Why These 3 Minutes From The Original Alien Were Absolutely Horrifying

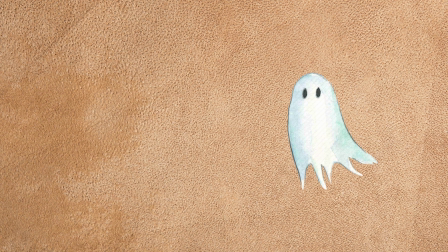Speaking of screams of terror, the sound design plays a crucial role in the scene's impact.
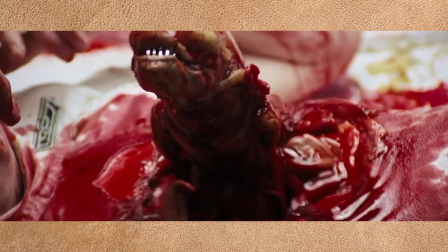The sickening crack of Kane's chest and the creature's screeches create an unsettling auditory experience that enhances the horror.
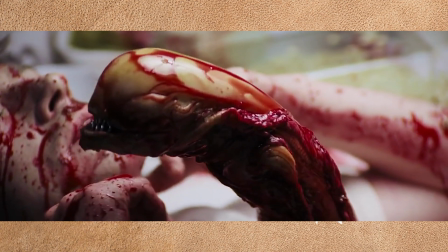The music by Jerry Goldsmith is minimal, allowing the sounds of the scene to take center stage and heighten the tension. Well, it was in the script, but I don't think anything could have prepared us, first of all, for John's performance. He was such brilliant acting. I didn't realize he was acting. And then the next take, and this is with a couple of guys underneath the table, no CGI, no anything, no green screen, with a couple of little tubes and bulbs, And they made this little, honestly, they did a quick change. Then this thing came out of John Hurt's fake chest, sat on the table, looked around, went, and ran off the table, all in one shot. And there's a master where all 5 of us are like, and we're not acting, because we just went, what just happened? You know, I mean, it didn't look, it happened so seamlessly that it seemed so real.
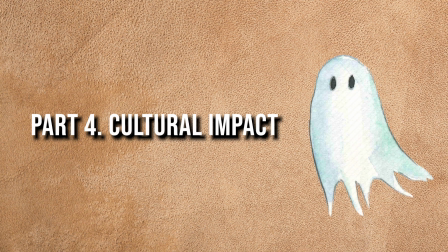Part 4, cultural impacts.
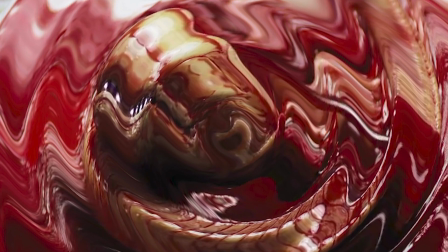The chestbuster scene has become one of the most iconic moments in film history, setting a standard for how horror could be depicted on screen.
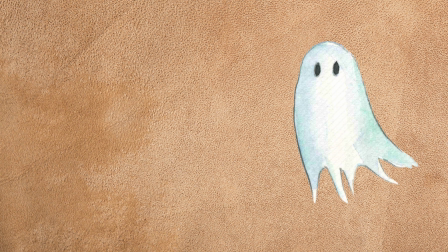The scene's shocking violence and the visceral nature of the alien's birth became a hallmark of the franchise and influenced the horror genre for decades.
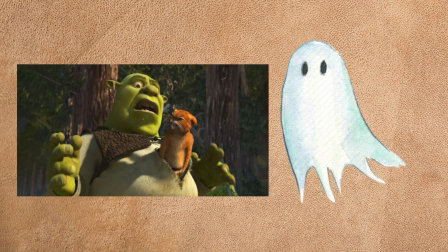Of course, when a scene becomes that well known, it gets parodied endlessly, and that's certainly been the case here.
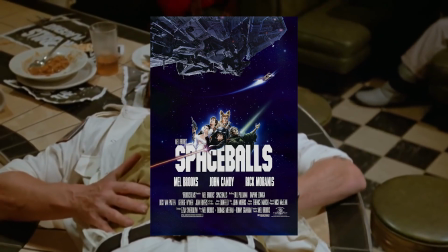The best such take is probably found in Mel Brooks' Star Wars parody Spaceballs, especially since John Hurt actually participates.
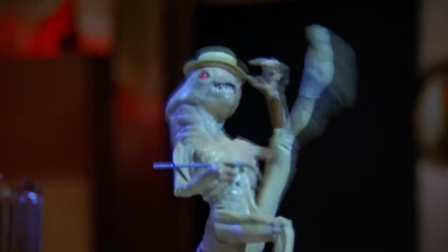Oh no, not again.
For a much more juvenile take, we got scenes like this from Leprechaun 4 in space.
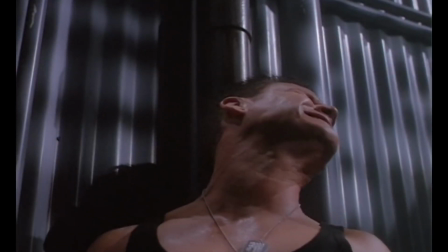Let that be a lesson to you, lad.
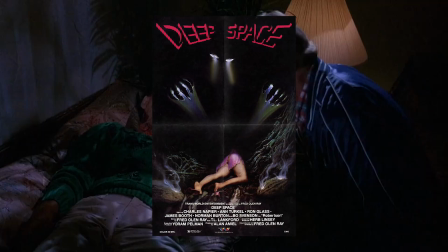Always wear a prophylactic.
And of course, some movies just straight up ripped off Alien.
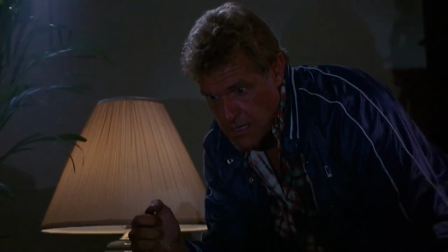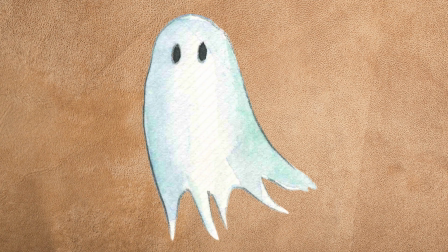In conclusion, the chestburster scene is a perfect blend of narrative shock, thematic depth, and cinematic craftsmanship.
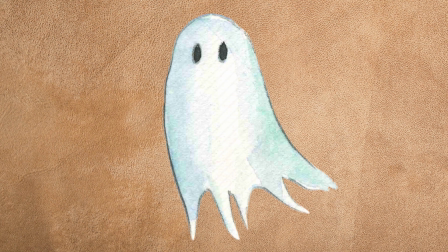It encapsulates the film's themes of fear, violation, and the unknown, while also delivering one of the most memorable and terrifying moments in cinema.
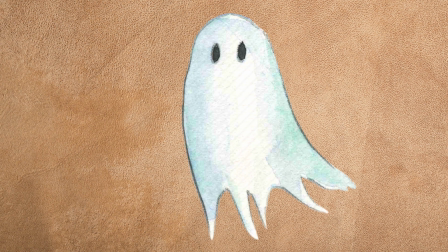The scene's impact on both the characters in the story and the audience watching it cannot be overstated,
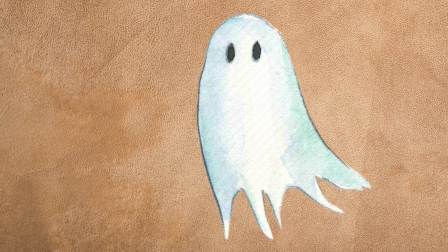making it a cornerstone of the Alien franchise and a landmark moment in film history. But I knew I had something special. That had to be the beginning of the Alien franchise. That was the thing that people went, what?
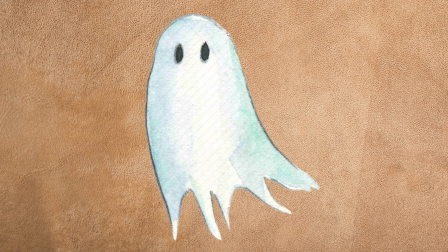Thanks for watching, guys. Don't forget to like, subscribe, and then make sure you leave your thoughts about this scene in the comment section below.